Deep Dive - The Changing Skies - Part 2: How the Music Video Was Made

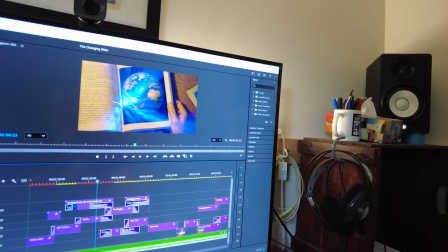Like if I just hit play,
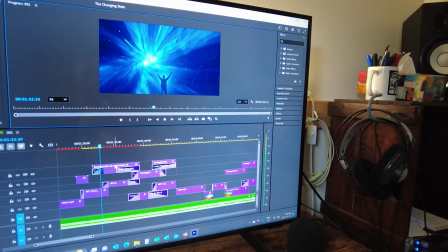you can see how this sequence is a bunch of stuff overlapping, right?
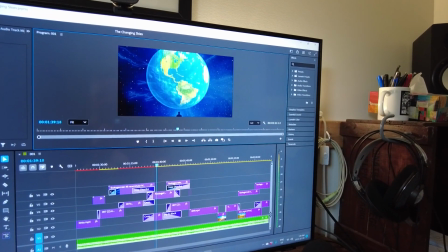And now it fades into the next clip, fades into the next clip. Okay, so you can see like by overlapping the clips and having them fade, cross dissolve into one another, it's cool.
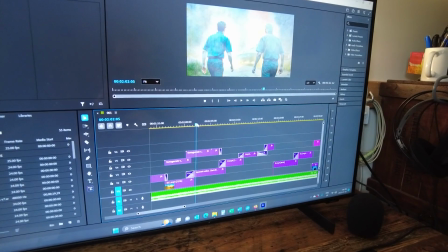But then I also used a bunch of these things, which are Footage Crate. So if you've ever been to Footage Crate, Production Crate, you pay a membership, but then you get access to all kinds of really cool things.
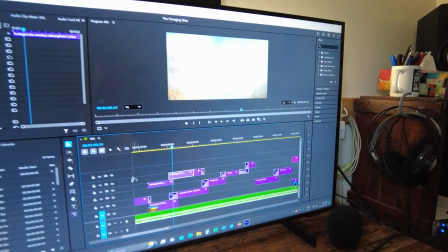So in this case, all this smoke that's right here. So if I turn it off, you can see that there's smoke added to that scene. And then not just that, but here's some, so you can see that lightning there?
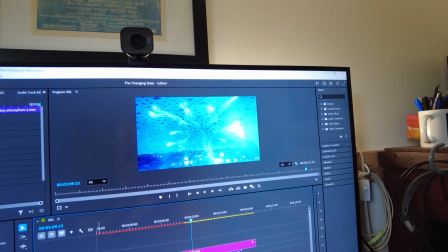That's all Footage Crate. So I'll turn it off. So if I put it back on, so I'm just adding those layers in. They're kind of see-through layers that sit on top. That allowed me to add the lightning and even some of the spiraling through the black hole kind of thing. So that's all added later. AI didn't make that. Somebody else made that, and I purchased it and used it in my video.
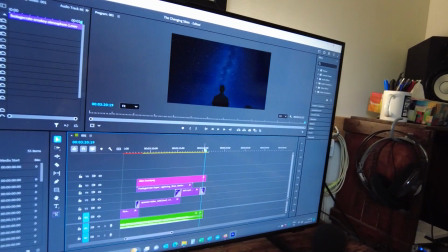The alien head. So there's an alien head in this video that pops up every once in a while.
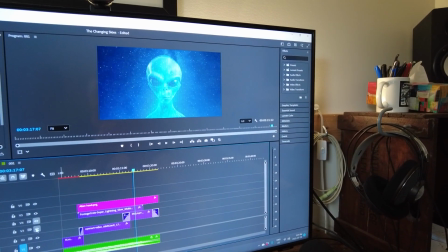You can see him there. If I just turn all this stuff off, you'll see him nice and clear. There he is there. So I initially started with making some alien heads in AI, and then I found two I liked, and then I put them into Photoshop and I actually combined them. So you can see that there's actually two heads superimposed on each other. I did that to get more depth in the image to make it look a bit more real.
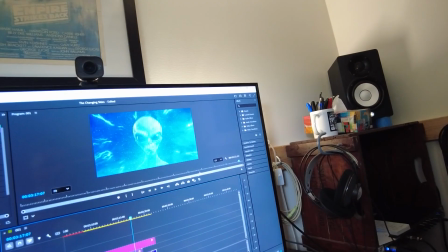And then that shows up in the video just as a, I don't know, like an overlay every once in a while, like the aliens are watching. All right, so I hope you enjoyed that video explaining the changing skies from a songwriting perspective, and then how to take that song and make something visual out of it. And it's really just experimentation with a new technology, images to video. And it's pretty fun. If you're into that kind of thing, I'd highly recommend it. Good times, but it'll cost you a little bit of money, so get ready for that. Bye.